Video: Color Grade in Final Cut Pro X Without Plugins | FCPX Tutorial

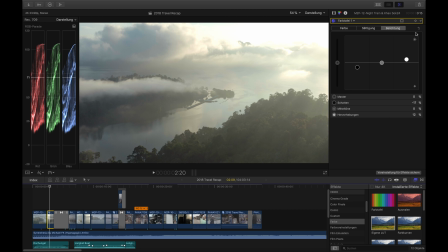8:18 And yeah, so in that clip you can see we already have the highlights at 100, which is because of the sun here.
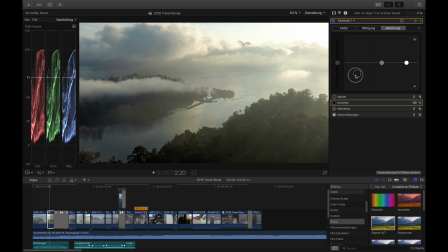8:28 So I just need to bring my shadows down, not too much of course. You can already see how much it pulls out the details here. I also want to bring the midtones a little bit down in that case. And so we already got two nice clips here.
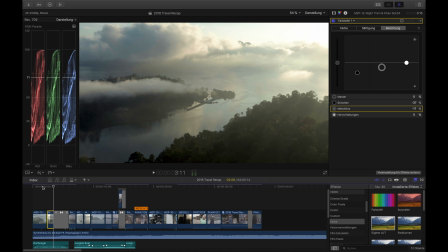So the thing is now, do those clips match already? The thing is we have completely different lighting here.
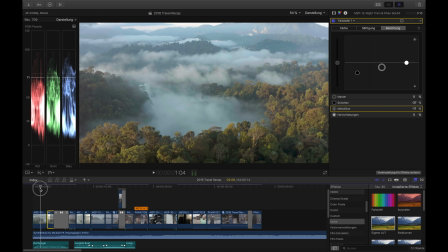9:01 This is away from the sun and this is into the sun. So the lighting looks very different, and here all the midtones, all the trees are like too dark.
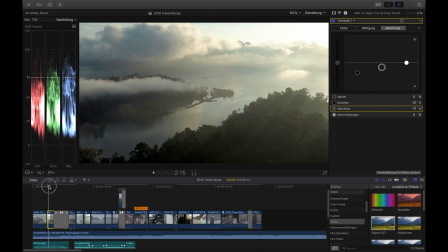9:10 You cannot see any details in there anymore. Just not the case here. But to match a little bit more, I want to make it a little bit colder. So I go back to my color wheels and I just make it a little bit colder.
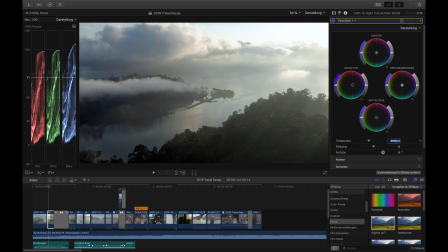9:26 That was too much. Maybe 4600 could work well. 4800. Maybe that, yeah.
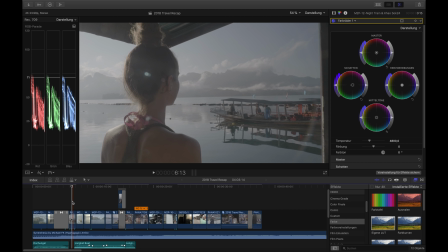9:38 I would say that looks pretty good. And then the next clip, my Panasonic. And for that case I will start again because it's another camera. I will add also a Log to 709 LUT, which is the Vlog to 709 LUT.
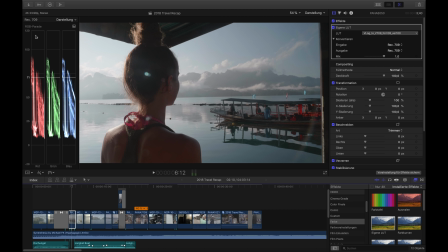9:52 You find it on the Panasonic website. And wow, that already looks great. The white balance is set very good here. I don't know why, but it's very easy to set the white balance on the GH5. Like the GH5 has this nice white card feature where you hold the white card in front and you press one button and it sets the white balance automatically. That's great, but a lot of times I don't have the time outside to do that, so I simply set it to sunny or cloudy, and the GH5 really does a great job with that. As you can see here in the color parade, the white balance looks very good.
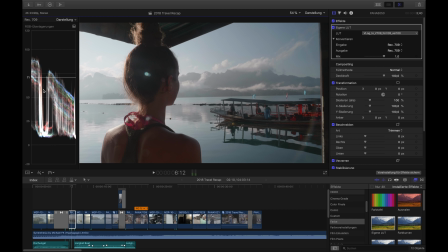10:23 We can also go to the RGB overlay. You see a lot of white here, so that's great. Yeah, it really works pretty good. So here I won't have to do that much. I would just add the three-way color correction, set the exposure.
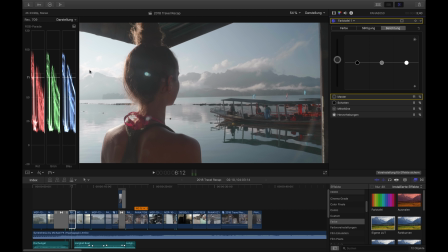10:40 You also see here that those clouds here are blown out because we're filming into the sun. So I can really go to 100 IRE here, and then I want to bring that down
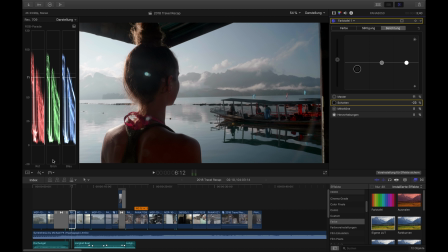10:54 without crushing the shadows, of course. And let's see how it performs to the other clip.
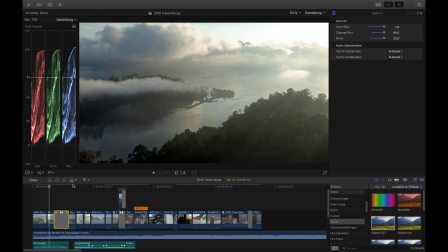11:03 So I would say this is a lot more blue, a lot colder than the other clip.
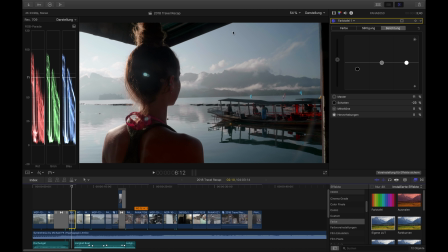11:11 So from the base correction now, this would be perfect here, but to match it with the other clips, what I will do is I will add the color wheels again, and I will make it a little bit warmer so that it matches the clip from the drone more. And the reason why I use a clip from the drone now to match it is simply that I like the look of this drone clip more than this cold clip that was here. So as you can see, add a little bit more temperature here. Let's see how that looks how that works together. I would say it's already a lot better. Maybe we can give it a little tick more, maybe 6500. Let's see. So you can see these clips match pretty good.
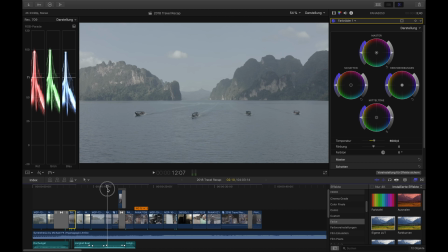11:57 And yeah, I don't want to grade every single clip here right now. I think that's a bit too much for that video. So the next step would be to add our final grading. And there are basically two ways that you can do it. You can either just choose a LUT from someone else, or a LUT that you created by yourself, maybe in Photoshop or in Affinity Photo. I use Affinity Photo for that because it's a one-time payment and not this subscription model. I really hate it.
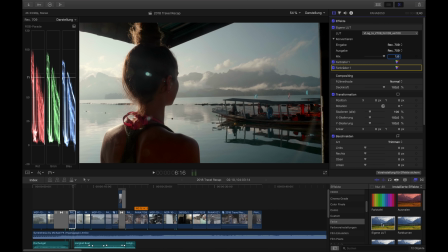12:22 So let's say we start with a LUT. That's the easier way.
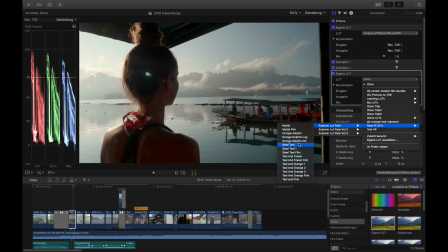12:27 So what I really love a lot is the steel teal look from Ryan Nangle, and you can see like this works great. What a lot of people do for the final look, sometimes depends on my video how I do it, is that you use
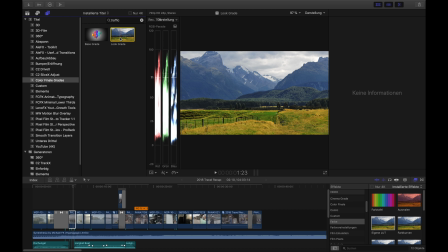12:46 an adjustment layer. This is from Color Finale right now, but there are actually, when you Google Final Cut Pro 10 adjustment layers, you will find some free adjustment layers as well that do exactly the same job as that one here. So I just drag it over.
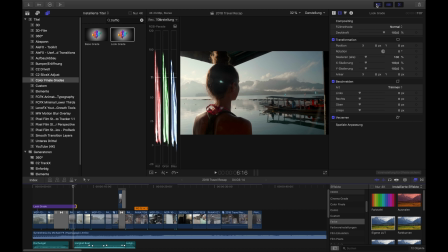13:03 And what the adjustment layer basically does is it applies all the effects to the videos that are under the adjustment layer.
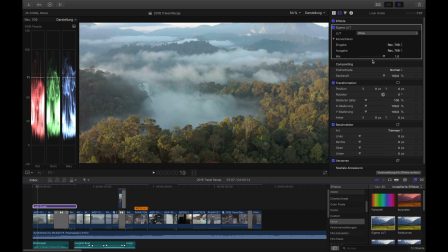13:10 So when we get started here, apply a LUT, like the Ryan Nangle LUT, like said before,
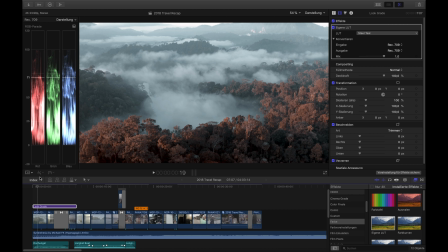13:17 steel teal, and that already looks pretty good. I love it. And we go now into the next one. That fits.
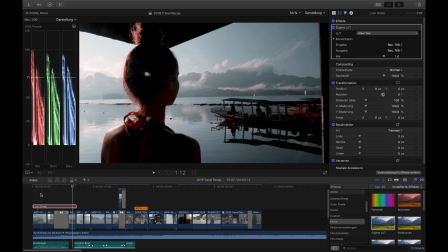13:30 And with the Panasonic clip, it fits as well. And with that LUT, it's actually quite easy that the shots still match,
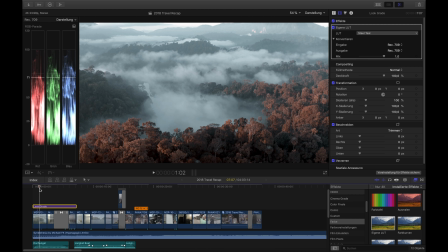13:37 because the LUT basically uses only two colors, really, like this blue, this very desaturated blue, and the reds here. But it's a bit too much. This LUT, when you use it at 100%, like right now, it looks a bit unrealistic. So I will bring that LUT a little bit down to, in that case, let's say
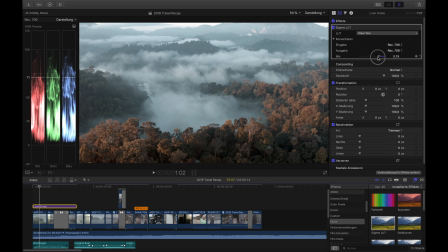13:55 0.8, that we get a little bit more green in the trees. That looks great, yeah. You can actually turn that off here, the video scopes, you don't need it for that.
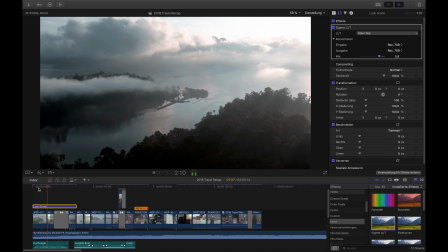14:06 So you can see it like that.
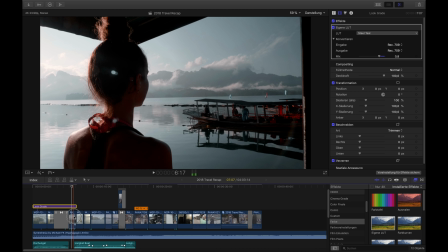14:13 Yeah, that looks cool. I would say that looks a little bit too dark here. So we go back to our main color correction, and I will bring the highlights a little bit up.
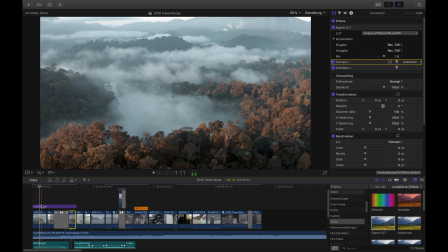14:26 That looks cool. And what I also want to do in the final look, the LUT alone is not enough for me. I want to add some color curves. Color curves are amazing.
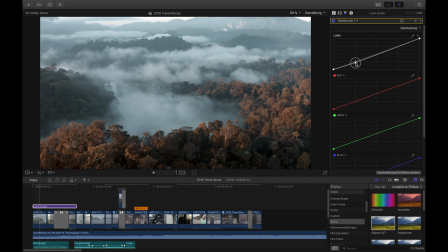14:37 We can basically just create an S-curve here. And now you see the before and after. It looks so much more cinematic. The curves really bring out this S-curve. It brings out more contrast, and not just over the image, but Also, a lot of details pop a lot more when you add an S-curve.
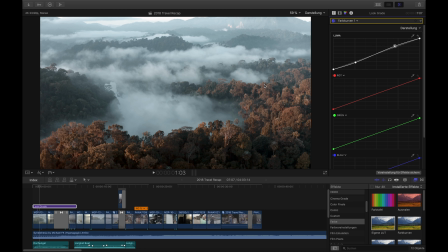14:56 So an S-curve is really something magic that I use for nearly all of my clips. Let's do it again, like this is before, this is after, and it's just a small adjustment here and it goes so quick. Let's bring it even down a little bit more.
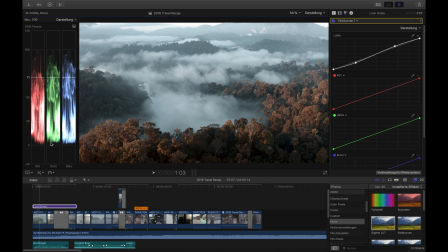15:09 And what I really love about the S-curve is that when I apply it, like you can see in the RGB parade, is that still all of my details in the shadows and highlights are in there, because I am not doing or adding contrast between the black point and the white point. I use more the midtones to create this contrast, and that really makes it great.
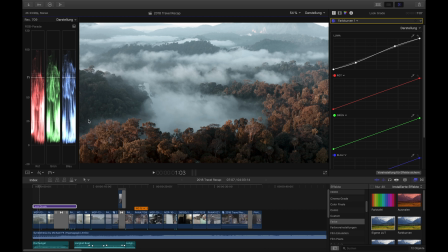15:29 So here's a before and after, makes it so much better, and it's already applied for the other clips.
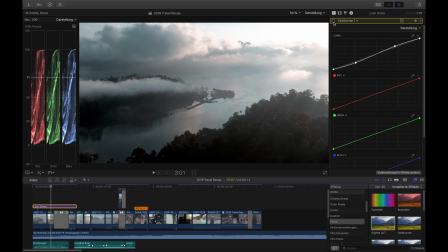15:35 In that clip I wouldn't use it because the contrast here is already too much. So I mean, it also makes it look a bit nicer. Yeah, maybe I would just adjust the S-curve for that clip a little bit. So how we'll do it is I will make a cut here
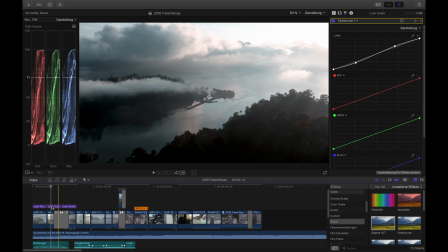15:52 only for that clip, and they look great. And then I will simply raise the shadows here a little bit so that it's not too much of an S-curve.
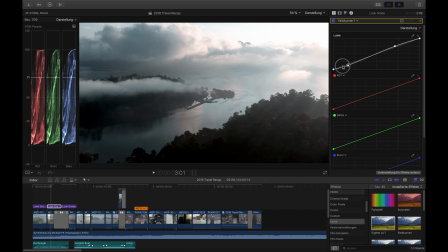16:07 Just a little bit here. You can also go a bit deeper to crush the very blacks, but not the rest. Yeah, I would say that looks pretty good for that shot. And then when I go to that look right here, you can also see it again.
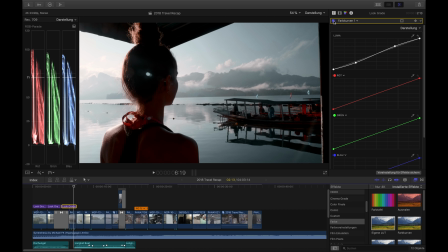16:25 What it does, it also makes it look a lot better. It's a little bit of a contrast.
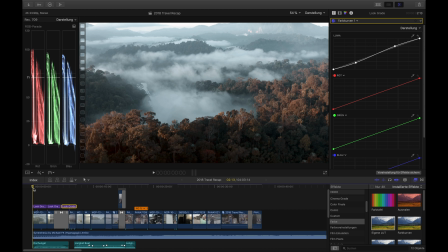16:29 So let's see how it looks now.